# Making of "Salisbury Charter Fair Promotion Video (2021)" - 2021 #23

so a minute ago I just had an idea about filming this stand as well
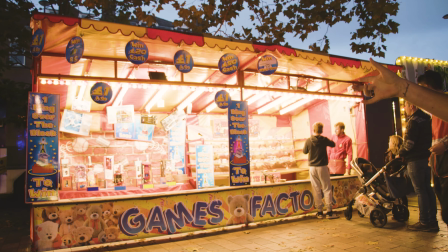[7:07]
but the thing is I've already done like one gun in Pacific so it's not going to make much relevance and it's not going to be as exciting and not going to give enough idea of the whole fair itself if i just film something which is the similar so we've had a clay shooting already so i'm mainly looking for stuff like say for example
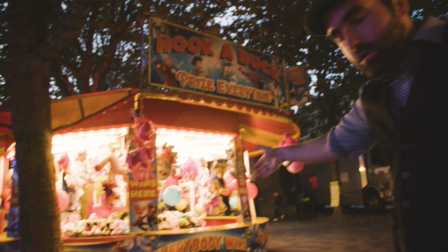[7:27]
if someone was doing these ducks over here they would work really really well because they're something very different so we try and sequence it in the respect that we have like a big ride like the one behind us or in front of us and then something smaller one of the little stands where you can actually stuff you can weigh in and we try and cut in people enjoying themselves trying to get the atmosphere but then also all the little things which otherwise most people would miss because the big stuff no one's gonna miss they're huge really obvious really fun but maybe not necessarily something which gives the atmosphere so I really thought about it when I thought about doing this video did I want to do it as a really stylistic you know a lot of cut transition through blur or etc. I don't want to do it more cut to music. Personally I think this is gonna fit more cut to music considering I can't use half of what's being played because it's copyrighted. So I'm gonna have to work it very closely with the clips I use or overpower the music that was played here on site with the music that I use when it comes to actually cutting it together. So let's just carry on and we'll see what we get.
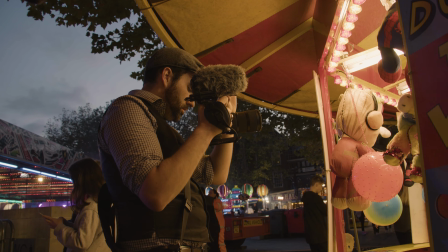I needed a sign.
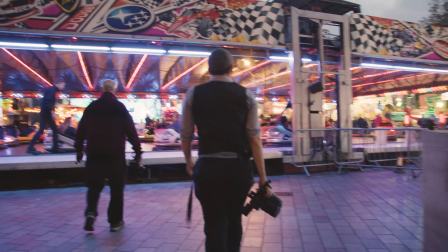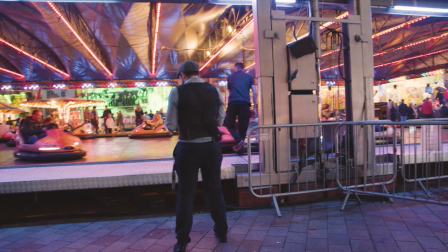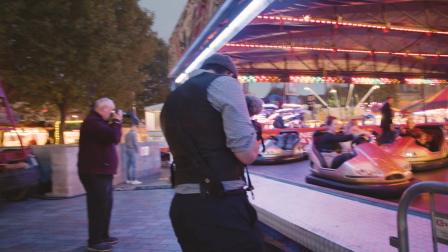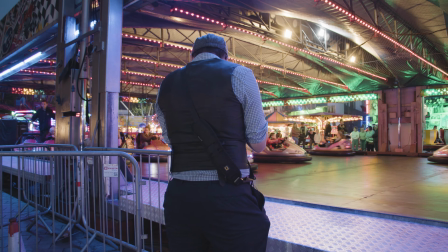so we've just done some bumper car filming specifically which is just made by a door and something i like to do when i do bumper cars is you try and find a subject that's
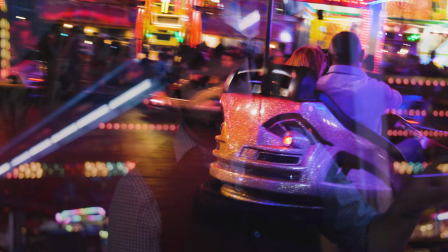[9:12]
smiling enjoying themselves and you follow them around because the struggle with this is you can leave a stacked off shot and it's just a load of cars going past which is not very exciting and it doesn't really get the atmosphere doesn't get the feel
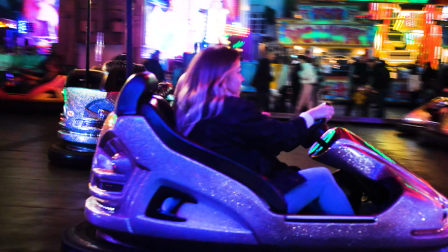[9:22]
what you're really looking for is i pick maybe three or four people because it always goes round in a circle so when I've got those three or four people I try to pick them as they come round because we're looking for quick you know smiles enjoying it etc and then a couple of crashes hopefully so maybe I got some maybe I did we'll circle back anyway and we're now going to go and score again see you soon
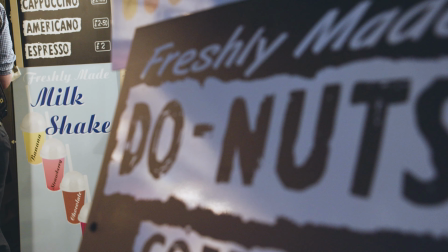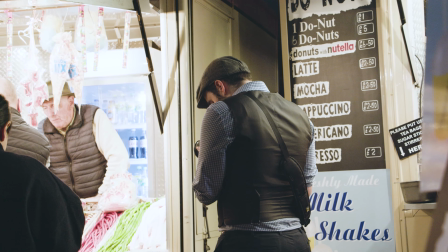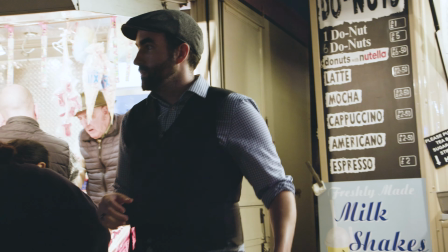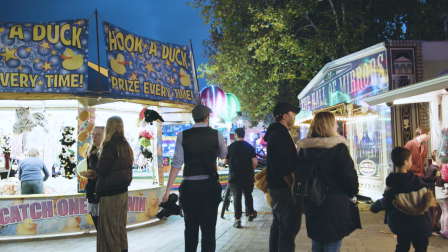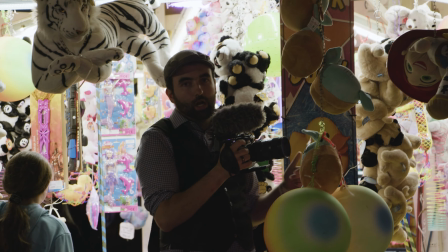[10:08]
so never we film any like signs or anything I always try to look for a level of foreground so it adds
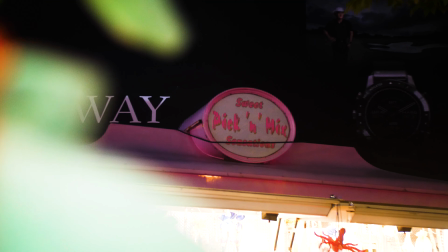[10:14]
a bit of depth into the image otherwise it can look a bit plain especially when the background is a piece of scaffolding.
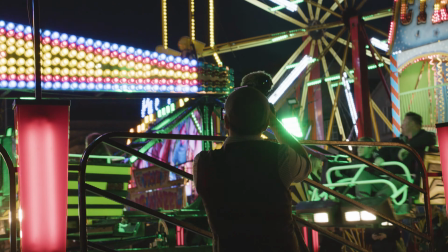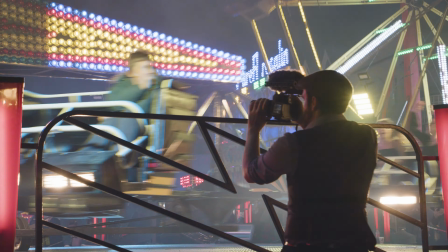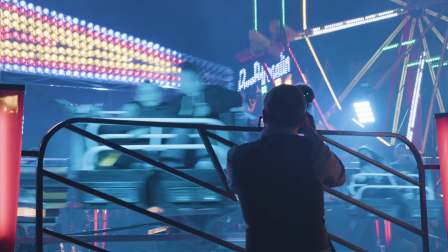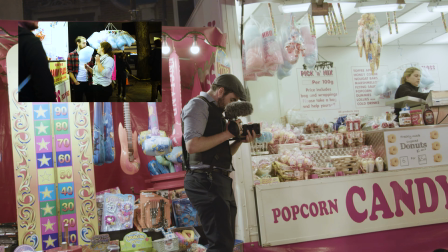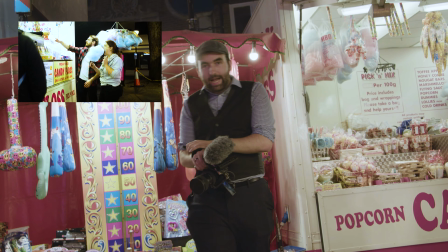[10:41]
Got a little bit of candyflop.